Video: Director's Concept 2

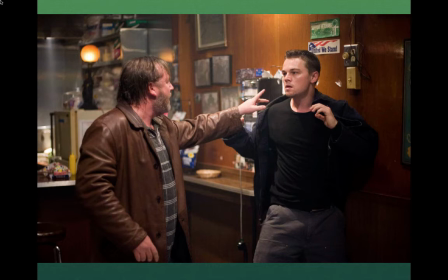497s
Putting the United We Stand sticker behind his head there, showing that this is a union bar. This is a working class bar. We know by the look of the guy and everything, but the set decks add just that little touch.
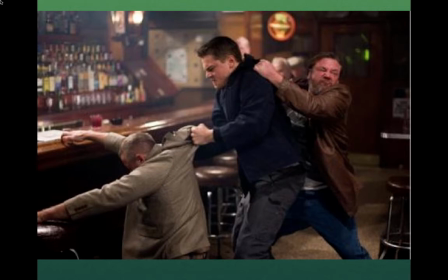509s
Whether we catch it or not, it helps to give this scene, whether it's the rack of bottles descending or ascending in the serrated rows or not, it gives us just enough to give us a feeling that this is a workman's bar.
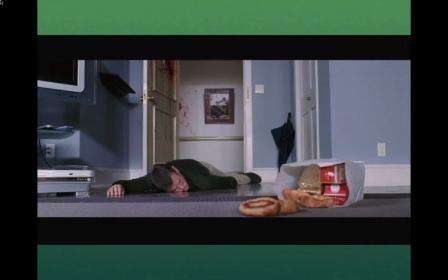520s
And this is a wonderful scene at the end of the movie, The Departed, where we have Matt Damon dead on the floor. And look at his apartment. Seth Decorators, a wonderful vision of a person who has just moved into an environment that really doesn't have any of his stamp on it.
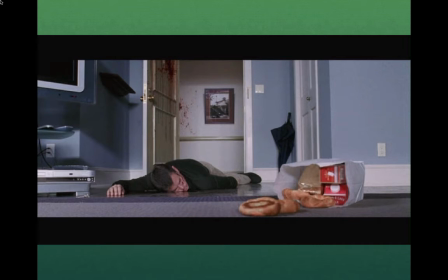540s
The newly acquired equipment, the bare walls, everything looks barren and cold, empty, not yet lived in. And with the food, the croissants kind of scattered towards us with the milk and everything,
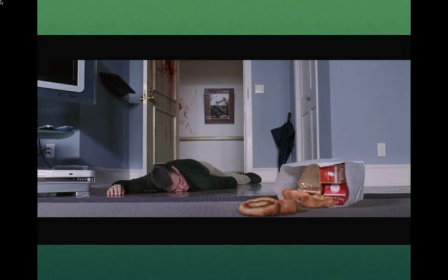556s
even the food looks bland. Here with Shutter Island,
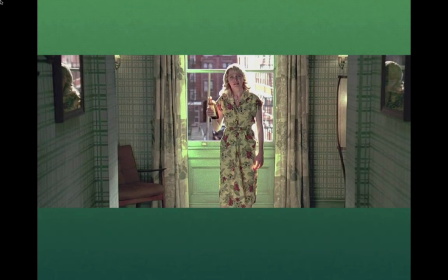564s
another DiCaprio movie that Scorsese made, this is going into the realm of weird dimension fantasy and mystery. And in green, we talk about this green tone as being alienated, not really comfortable tone.
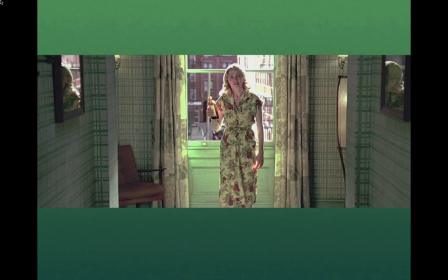578s
But look at this here. There's the wallpaper and the floral dress and the floral curtains again. This floral pattern, this course is all up to the left. But it's all green. It's all reflecting green back around. And the world outside here looks much more inviting than being inside here.
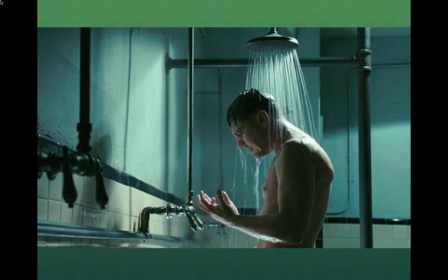594s
Here it looks a little sickly. And in the movie here, we have DiCaprio taking a shower. We can see just by the color of a wall as he takes a shower. This is not a warm, invigorating place to take a shower. This is a spooky place to take a shower.
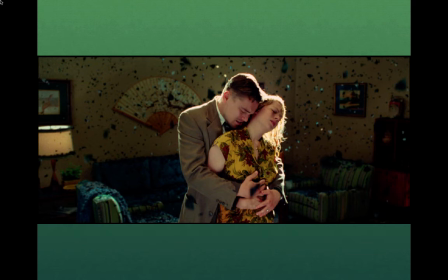612s
And at the end, when all dreams are dimensions, our dementia comes together, we have a wonderful use of art department texturing the light with this falling leaf kind of reflective paper that just floats throughout the scene.
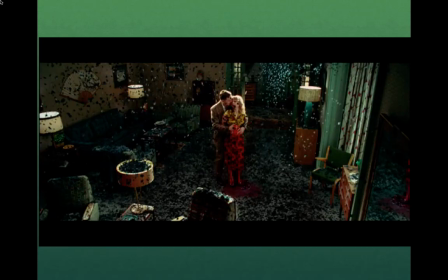630s
We've got the warm tones in her dress and her suit, But this kind of blue, black, glittery, almost dead butterfly look floating through the room is a wonderful way to texture light, reflect the light, give it some depth,
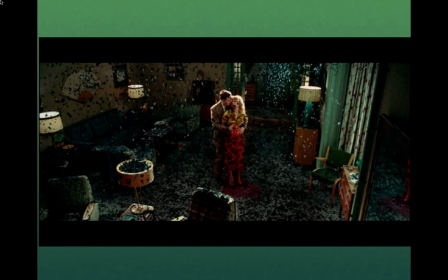647s
but also give it this kind of neurological fizzing out of consciousness. It's just a wonderful decorator image, but it's also another wonderful dark image, juxtaposed with their warm love that Scarcey had the production designer provide for the movie.
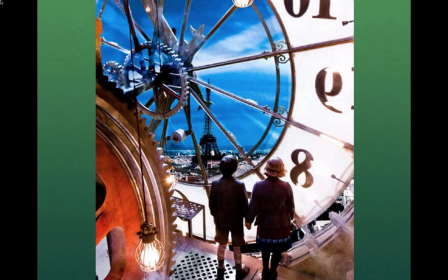667s
Here we have Hugo, which, as everyone knows, was this big bid for art direction. Here we're all children in this movie, looking at the larger-than-life toys that were caught in here.
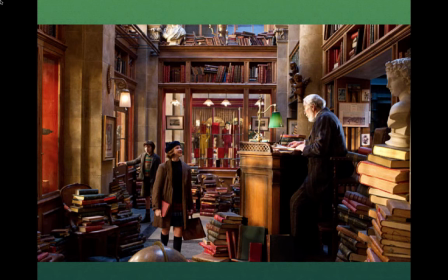684s
whether we go to the, even in the bookstore in this movie, we go to the bookstore and it's not just a bookstore it's not just a library, it's this explosion of variety, different colored books and it's a gold and a red, it's this candy store of literature and we're dwarfed by the abundance of it all
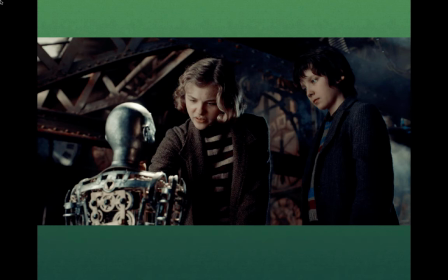704s
here when we run into the homunculus in the movie, another machine that's going to be on the same level as the big clock set deck isn't concerned with the machine so much. That's special effects and everything. But in the background, they have to make sure that the gears and the pipes and all the
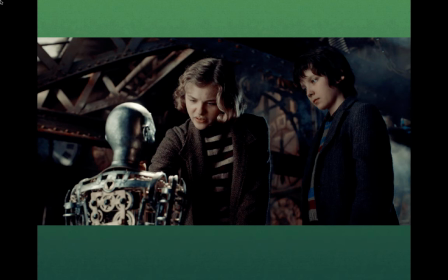724s
steel is put together so it reflects this world where things are coming together as machines and robots and homunculi.
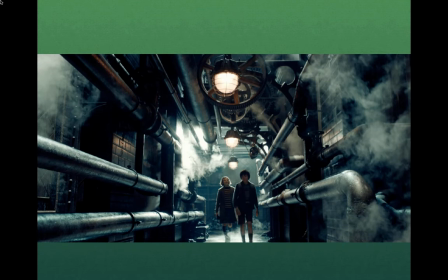736s
Again, reflected by the pipes. This underworld of the mechanical
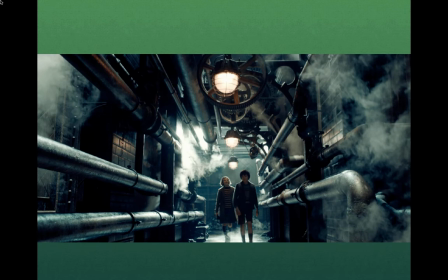746s
sublunar sphere that runs the glittery exterior world, the kind of like deep inner workings of the world with pipes and wires and gears, so much the dark mechanical interior of the glittering world we live in,
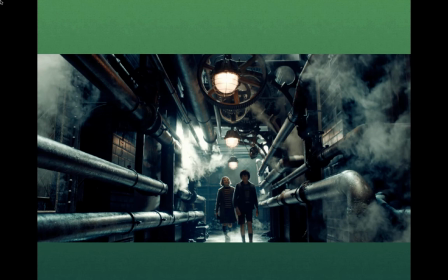762s
so much the Hugo world where these kids are exploring the background to the foreground of our world, which is the set decoration department writ large, as we see here with the gears.
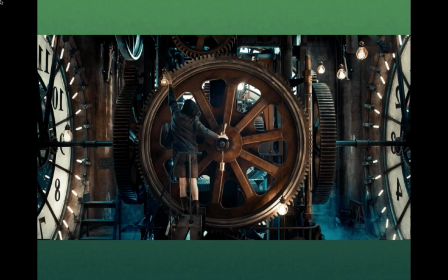777s
This is a metaphor for set decorations. They supply the gears of the background to make the clock and everything else spin that give us the time in the movie.
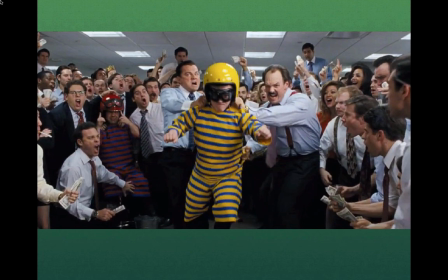788s
And his most recent effort, Wolf of Wall Street, Scorsese has DiCaprio pitching a midget against a bullseye here, But what I want you to look at is look at the ceiling here.
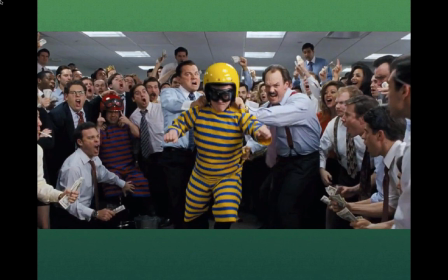801s
This is set deck again. We want to see something that makes this midget fly at us with this vectorial speed. So we have this kind of vanishing point of tiles on the ceiling. And then the spacing of the lights to give us a sense of motion and depth that
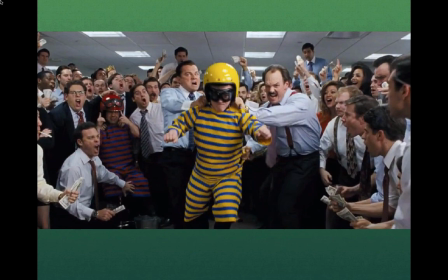820s
is not only period but also adds some dynamism to the movie. just like this carpet here.
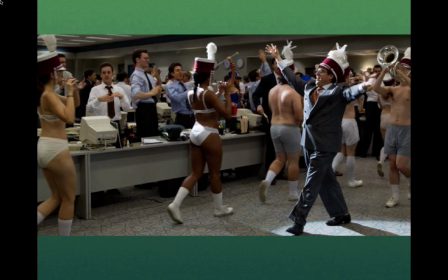825s
This carpet isn't just a beige flat carpet. It isn't just a flat colored carpet. It's got this abstract swirling of lines that enlivens and gives us energy just like these mad Wall Street people coked up and trying to take over the world.
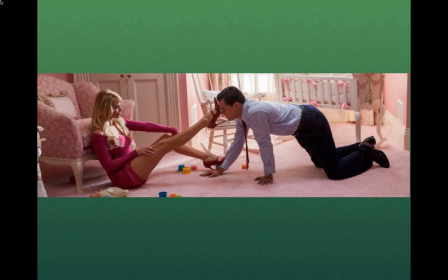840s
Finally, when things calm down for that brief moment in this movie and money finds romance, we have this motif of pink soft romance the
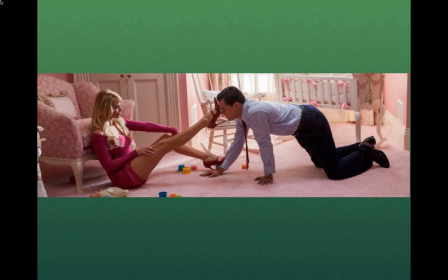856s
bassinet the easy chair the cushion on the easy chair the carpet the dress everything the shoes coming together in this pink soft uh fuzzy cuddly world that's so different
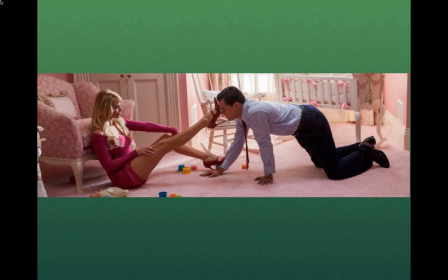872s
from the rest of the movie but in this set decorators quick image gives us this moment of quiet respite and romance.